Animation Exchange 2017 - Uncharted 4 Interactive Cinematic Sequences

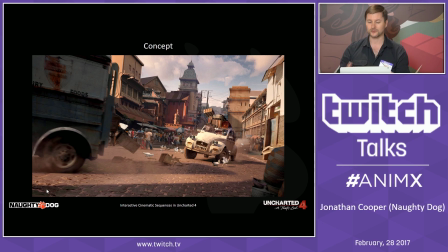So when I got onto the project, we only had a high-level description of what might happen at the story stage. It was essentially try to make it the best chase sequence we've ever had in an Uncharted game.
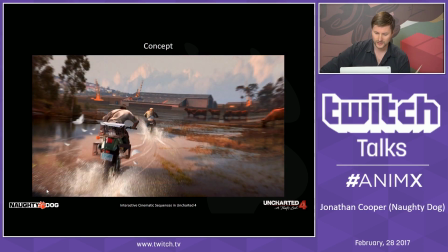And there were these two images, that one and this one, and basically everything else was up for grabs.
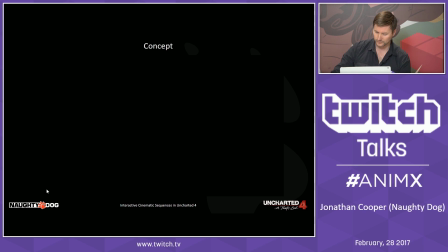So I started prevising. Oh, yeah, first off, let's look at the way it ended up.
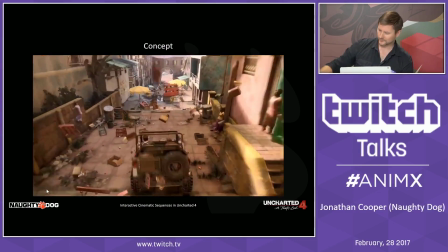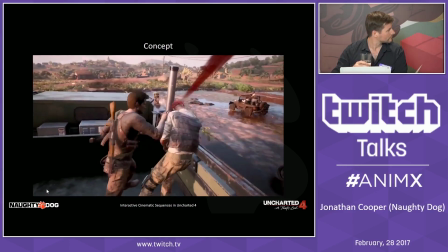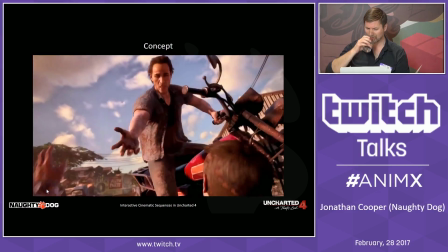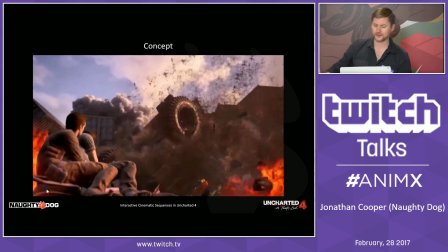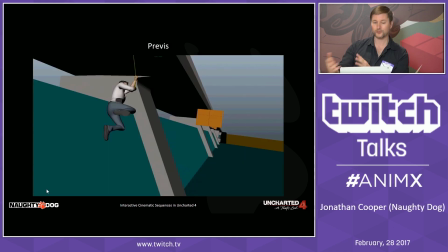So with that, before we made all that, started prevising, just coming up with ideas.
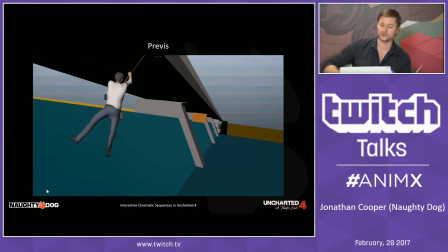We knew a couple of loose things. We knew we were going to be hanging from a rope at some point.
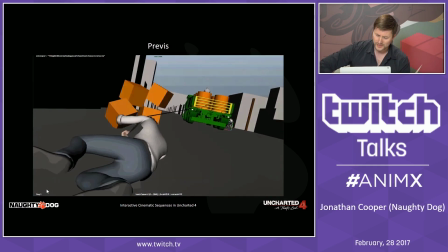So what are some of the fun things that can happen with that? This is all very, very early, months before we even started on the demo.
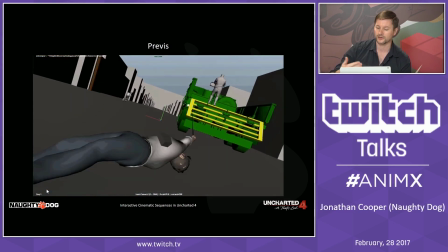So figuring out it's not so much fun to have to dodge cars, but it is fun to smash through things.
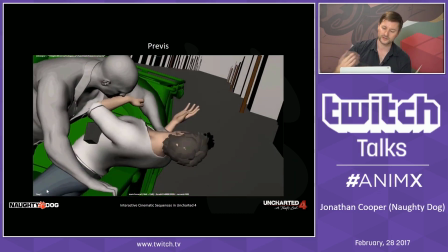Here again, we're capturing stuff from the game, and that allows me to then go into IGC ideas that I might have.
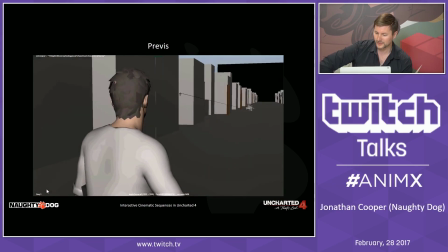This IGC would have been awesome, but we ended up not going for it because we didn't want you to give away your grapple hook,
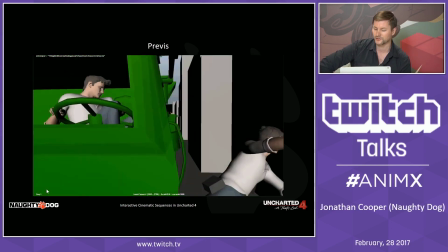just like we didn't want you to have the impression that you could take over the Jeeps. Although that would be awesome, we're always trying to figure out what makes best sense for the story.
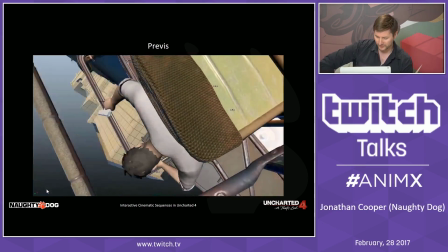Here's a scene that definitely made it into the game, pretty much as is.
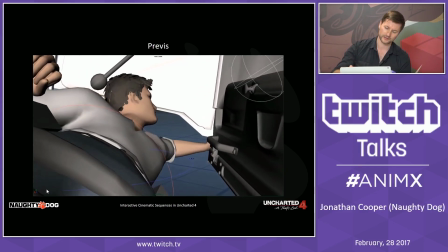And so, except I think the only difference was I initially had the Jeep sinking in mud,
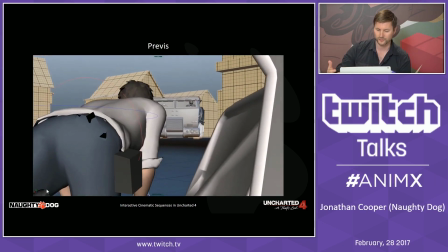and we changed that to the Jeep being on fire, just so that the player has some kind of time pressure,
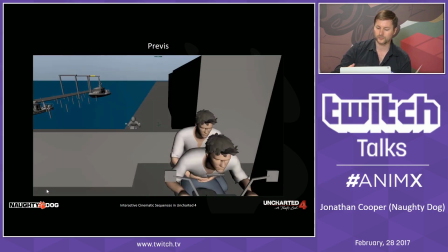and there's lots of iteration on each one of these things. So finishing up with getting chased on a bike, we knew we wanted that Terminator 2 kind of scene,
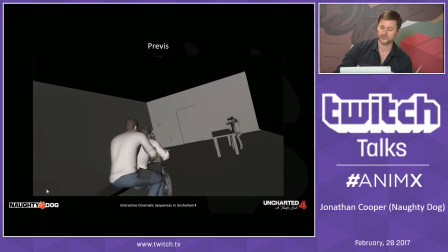and thinking what are some cool things you could do on a bike that you can't do on a Jeep or in a truck,
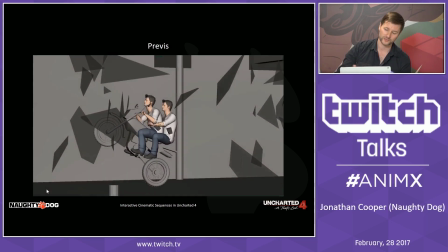and definitely we kept coming back to the idea of like going through small spaces and then having the truck smash through after you would be very awesome,
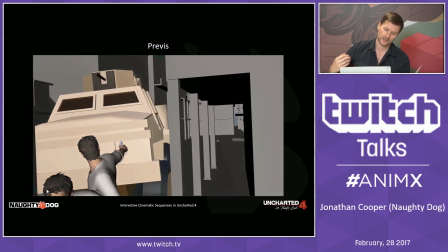very Terminator 2. So here I am, like spending more time on that, digging deeper into what could the cameras look like,
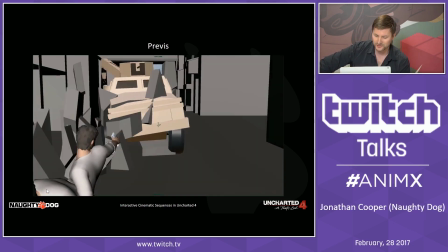how can we start getting that feeling of aggression, being chased by the truck at the end, and then finishing up with how do we eventually defeat it.
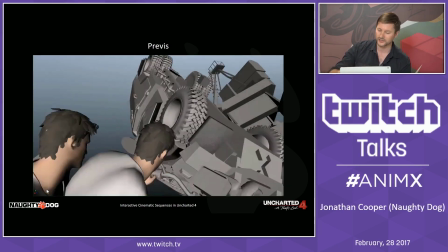And this was one of the last solutions we came up with, sliding under something. We ended up dialing this back a little bit because it was too Michael Bay.
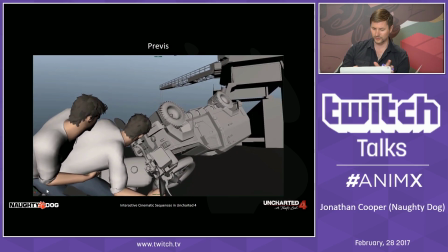But other than that, a lot of this just had going into the game as is. So it was like we had 10 minutes of previs when we actually sat down to decide what we were going to do for the E3 demo.
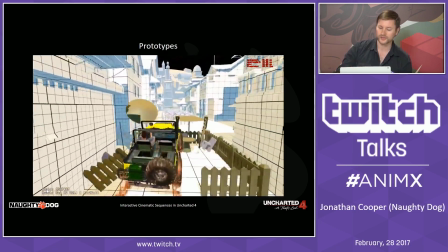Next up, I started making prototypes. So here's a prototype of crowds.
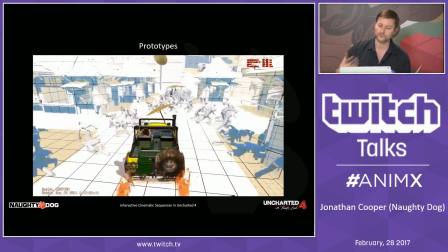Now these are not NPCs, they're just actors, they're just props. And the same as the door earlier, except they look like humans.
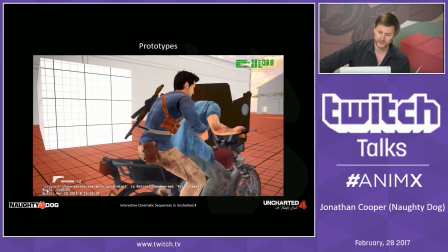So it's a way an animator can start prototyping things. There's some tests with physical simulation.
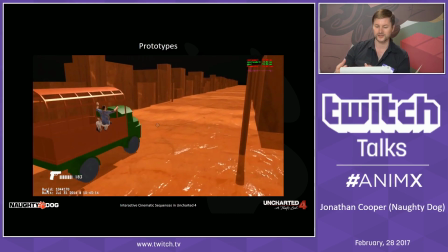Wasn't ready for prime time there, but we did end up putting it on top of the entire climb system.
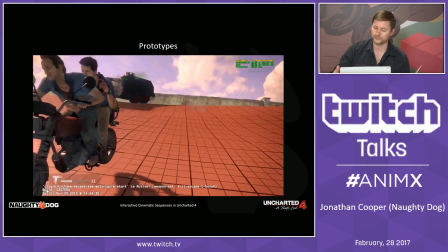And here's an example of a prototype of what the actual path might be during the chase.
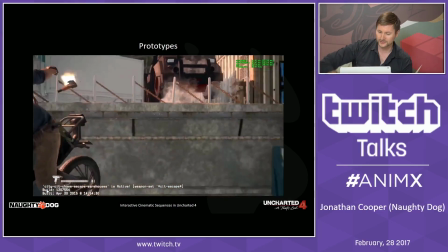We're using the same spline system we used here as the final trucks in the game when you're actually jumping on trucks.
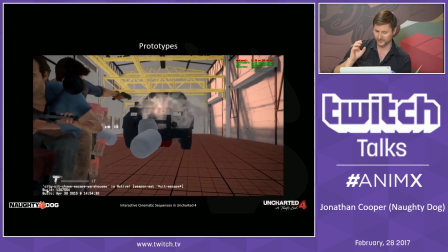But you can see at that kind of level, when the camera is that close, it's just not going to stand up. So a couple of weeks before E3, we actually baked, I think it was 2 or 3 weeks, we baked the animation back into Maya and just keyframed the entire thing, splitting the work between myself and another animator who handled the bike and the rider,
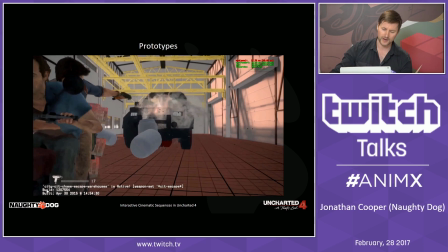and I handled the truck, and the cameras, anything gameplay, and the aiming on Nate.